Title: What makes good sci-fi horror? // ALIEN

The pacing and editing of Alien are crafted to build the tension and suspense throughout the film.
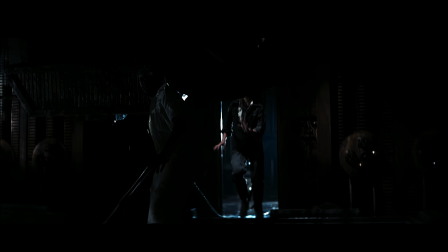Edited by Jerry Rawlings, the film employs a slow burn approach, gradually escalating the sense of dread and fear as the story unfolds.
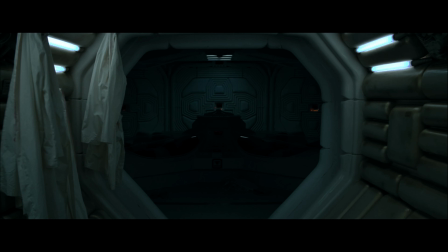At the beginning of the film, the pacing is deliberately slow,
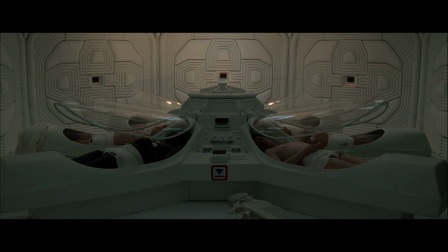allowing the audience to become acquainted with the characters and the eerie atmosphere of the spaceship Nostromo.
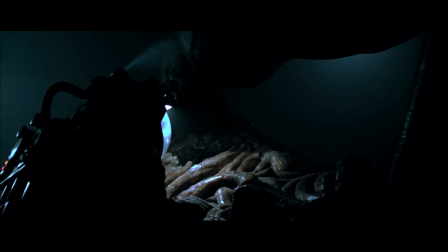This slow build creates a sense of unease and anticipation as the crew encounters mysterious signals and investigates an unknown planet.
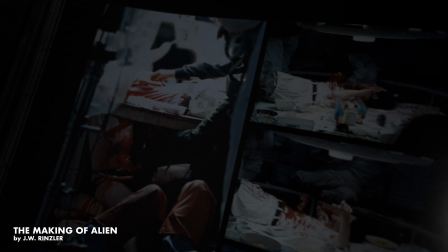As the tension mounts, the editing becomes more dynamic, with quick cuts and intense sequences that heighten the sense of dread.
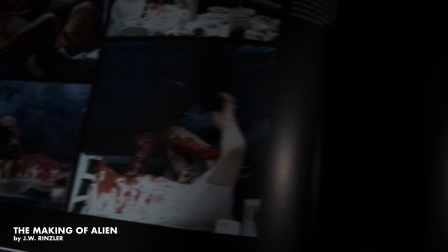The famous chest burst scene, for example,
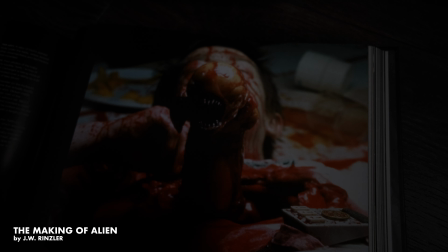is edited in a way that allows the tension to build through fast cuts that add to the impact of this scene. The lighting scheme utilizes stark contrast between light and shadow,
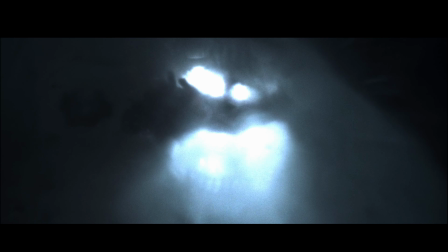often casting ominous shadows and obscuring details, creating a sense of unease and mystery.
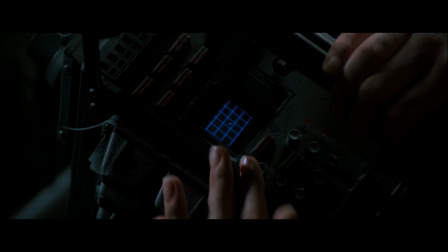The use of low-key lighting with dimly lit corridors and dark, shadowy corners adds to the film's overall sense of dread and foreboding.
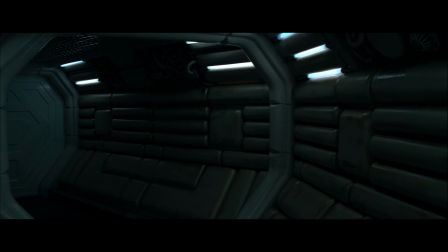Additionally, the use of practical lighting sources such as the fluorescent tubes and emergency lights contribute to the film's gritty industrial aesthetic and enhances the realism of this futuristic setting.
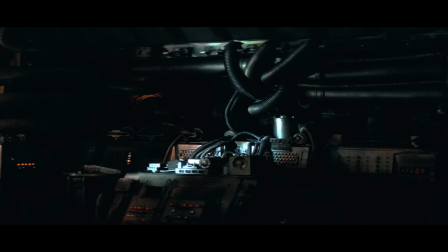We also see strobe effects used to put the viewer on edge and make you feel uncomfortable.
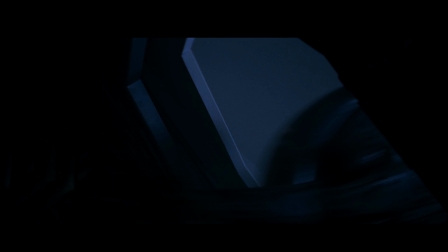The alien xenomorph was created by Swiss artist H.R.
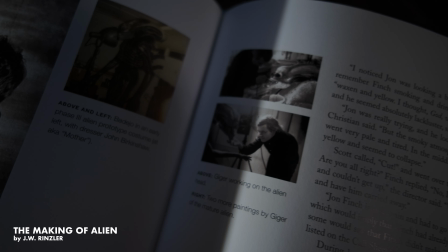Geiger, whose unique biomechanical style added a nightmarish quality to the creature.
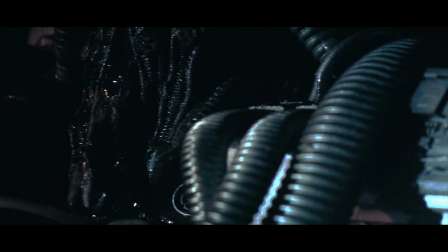The design went through several iterations before the final version was settled upon. Geiger's concept combined elements of human anatomy with insect-like features, resulting in a truly terrifying and memorable creature. What I love about this film is its timelessness.
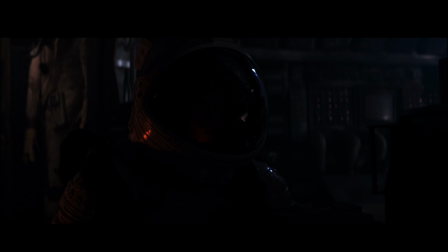I feel like it lives up today, and Alien is one that I visited recently but have come to
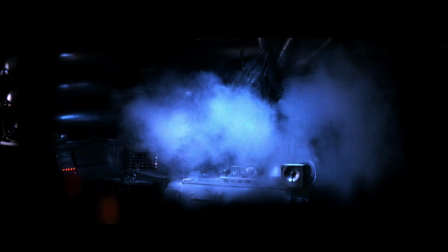adore so much because of its innovation in filmmaking and just pioneering the way for sci-fi horror.